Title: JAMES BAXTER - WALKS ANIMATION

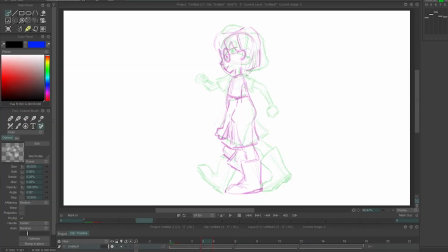[8:09]
So next comes the down position. I'm going to again want to put the footprint nice in between, because all of these positions are about equal in time. I'm opening out the limbs as they start to swing, sort of opening them out kind of like an umbrella.
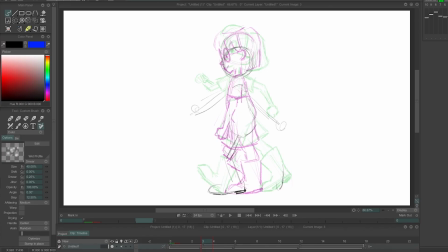[8:28]
See her bent arms in the contact position kind of open out straighter. And then the body is down, the knee gets bent as it kind of takes the weight, and the foot in the back
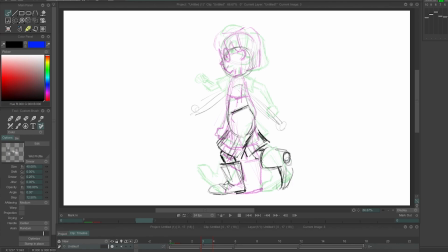[8:44]
toe might just still be contacting the ground as it lifts off there. There's no weight on the back foot though. And then, yeah, obviously, as I said, the limbs are opening out there. I'm going to cheat a little bit all the way through this
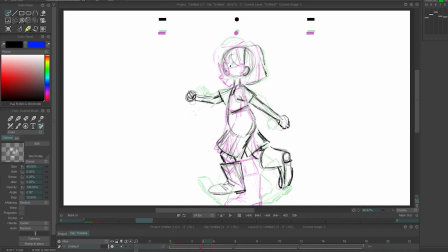[9:01]
lecture by making any drawing challenges easier for me by repositioning drawings. So it makes them easier to draw consistently. But I'm picking the angle of the head pretty carefully. So you'll see with things like heads that I'm doing on this walk that even though her body has reached the low point, her head has still got to do this kind of bounce. So as her body reaches that low point, her head is starting to come down and will then bounce like that as the body comes up. So I'm picking the angle of this head, how much it's nodded, how much it's bent like this, very carefully on this drawing, because I'm thinking about the other drawings that are going to be in between, so that I get that nice transition from as the body comes down, the head is tilted up, and then it reaches the bottom, and then the head is just kind of starting to come down, and then starting to come up again Well, the body's starting to come up as the head nods down like that. So I'm trying to construct this drawing pretty carefully, thinking about the other in-betweens that are going to be in there.
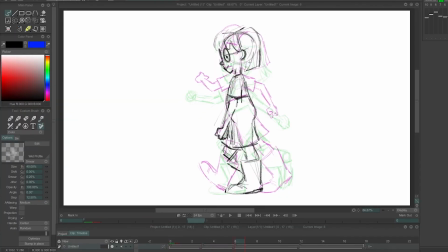[10:08]
So as you can see, if I flip this, you can see her walking, kind of doing this little bit of a phase of the walk. Let's go on to the up position. It's not as far away from the contact position as the down is. It's just a little bit like a bouncing ball. So the big down and a little up.
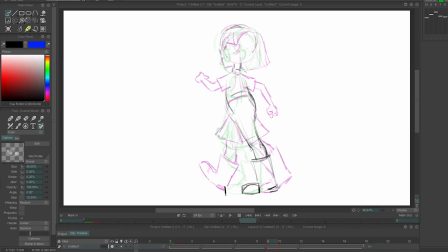[10:29]
Again, the foot is halfway between when it's on the ground, and then the other leg is sort of unfolding. So the knee actually gets out further in front before it kind of snaps back into that contact position,
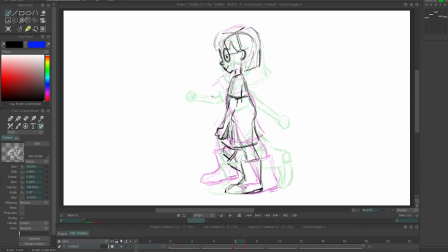[10:42]
and then the leg unfolds. The arms, I'm actually going to do this thing, and you know what? Let me adjust the swing through one. I'm actually going to do this thing where the arm kind of gets turned over, so I can lead with the elbow.
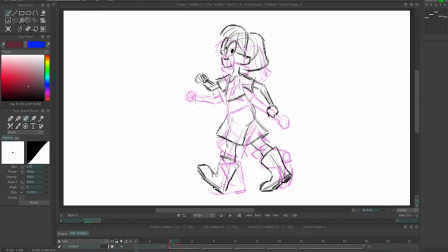[11:01]
Dick Williams often describes this in his book as sort of breaking the elbow.
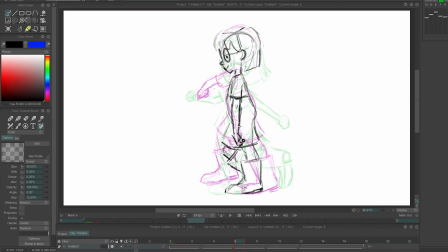[11:07]
I don't really think it's breaking it. It's kind of turning the joint over, so that the hand kind of gets turned in and the elbow can lead, and it gives the walk a really nice sort of swaggery, flexible look. So I'm leading with the elbow, getting the elbow up high. Again, I'm going to
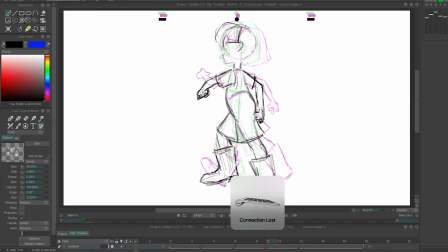[11:27]
reposition these heads as the head comes up and starts to arc over into this into the contact drawing again as the head is arced up.
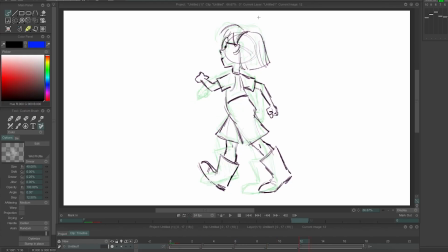[11:44]
All right, so to do the other side of things, the reverse, I'm going to do pretty much the same as I did for the contact drawing, where I'm going to kind of like trace over and flip
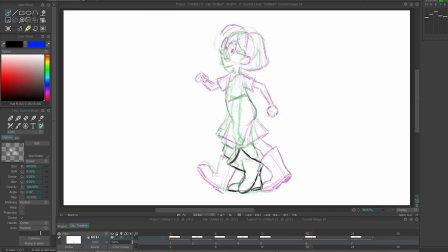[11:58]
each of these four phases into the sort of mirror image version of themselves, using exactly the same considerations I did making the first step. I'm going to make the second step. So we will have two whole steps with drawings 3 frames apart.